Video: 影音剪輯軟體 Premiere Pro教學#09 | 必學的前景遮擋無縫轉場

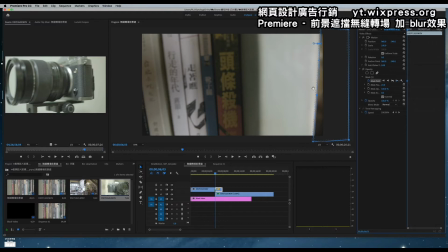[4:17]
OK 這是比較進階的部分那接下來我用快轉方式 因為接下來就是一直做時間軸的移動了
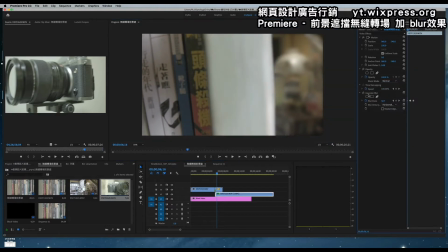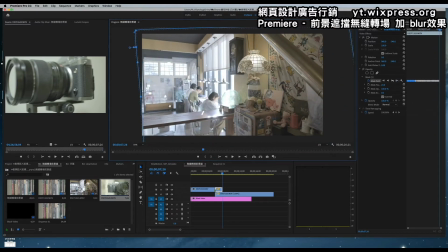OK 那這樣就完成了再來我們要接著做第二個非常重要的部分 就是blur in 跟 out 的部分
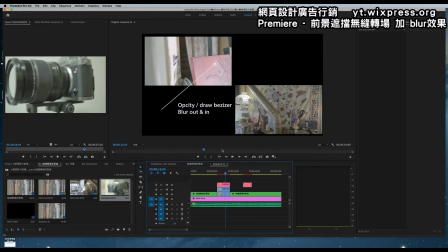[4:47]
就是這個部分在過場之後我們看一下
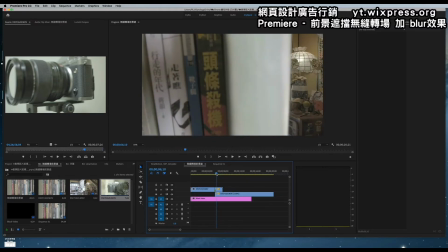[4:55]
好我們再回到這裡來編輯我們從這個部分大概到這個位
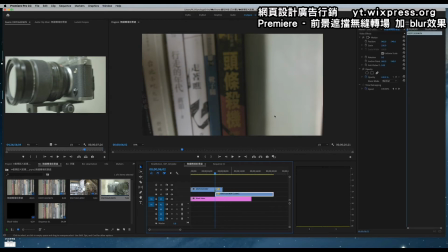[5:04]
這個地方我們讓它模糊一點我會用這個Galaxian Blur就是那個玻璃還是那什麼鏡頭模糊然後回到控制面板
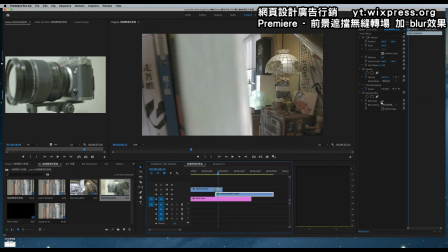[5:23]
大概到這個位置我都要模糊我們用大概
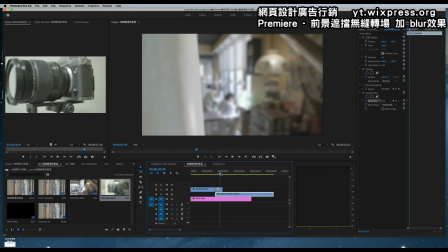[5:35]
看一下這個地方沒錯這個模糊這個小43差不多了然後再42
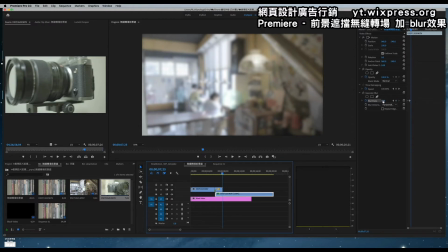[5:50]
然後再完全進入這個畫面的時候我就要讓它更清楚了我就要讓它變0OK 我們看一下
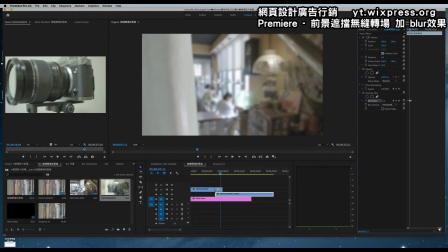[6:02]
可以再調整一下讓它更順一點我們這裡打開
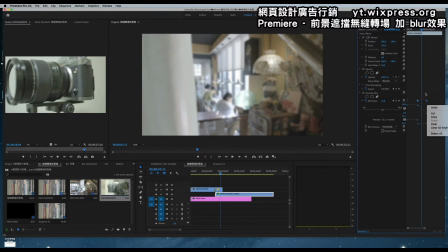[6:19]
把它圈旋起來我們用被子曲線這裡被子OK它的
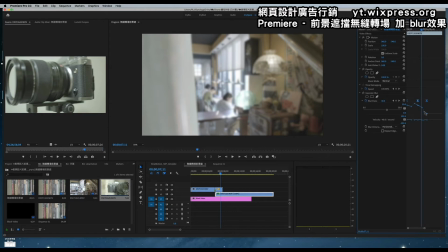[6:33]
就不會那麼突兀了來 我們再看一下
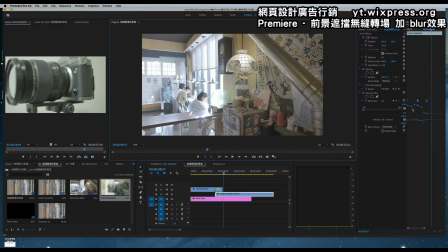[6:42]
OK就是你的曲線如果越滑順它就不會那麼視覺不會那麼
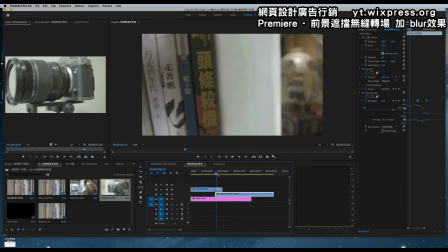[6:51]
直接更有緩衝感再來是這個前景的部分我們要讓它更糊一點
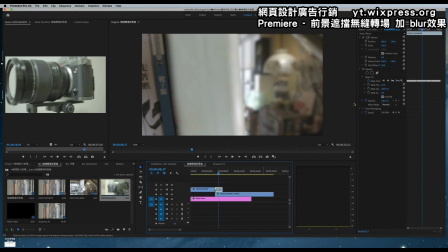[6:58]
我希望在這裡時候可以更糊那一樣我用 blur 的效果放在這裡到這裡
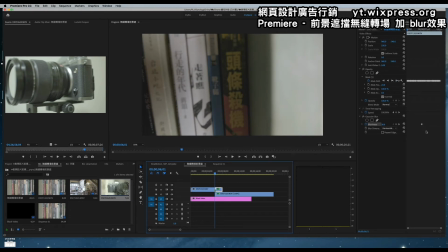[7:22]
所以我在這個位置,先取消更正,我再切進來的時候就要變化,這邊就是先用0
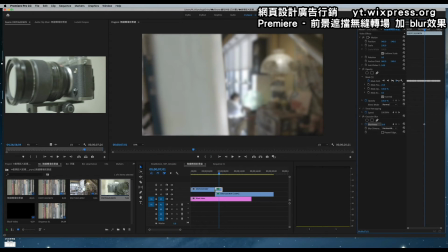[7:35]
然後在這個時候就要差不多30幾天就可以了,讓它有融合感,我們看一下吧
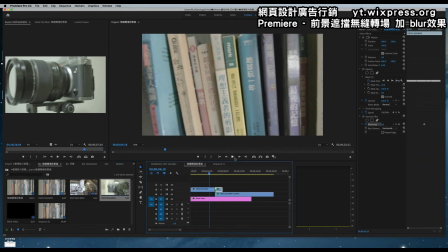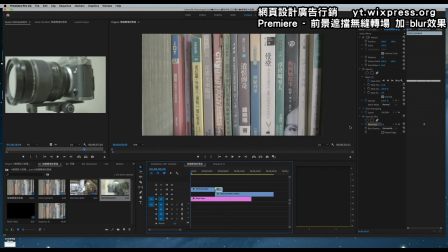[7:52]
那畫面進來的時候我們也給它一個blur好了
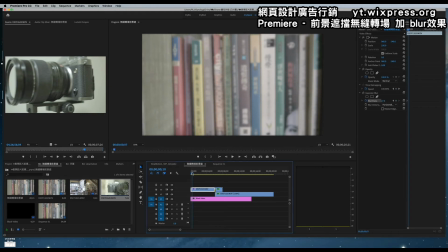[8:07]
然後差不多到15個銀格的部分讓它清楚一點然後一樣用被知曲線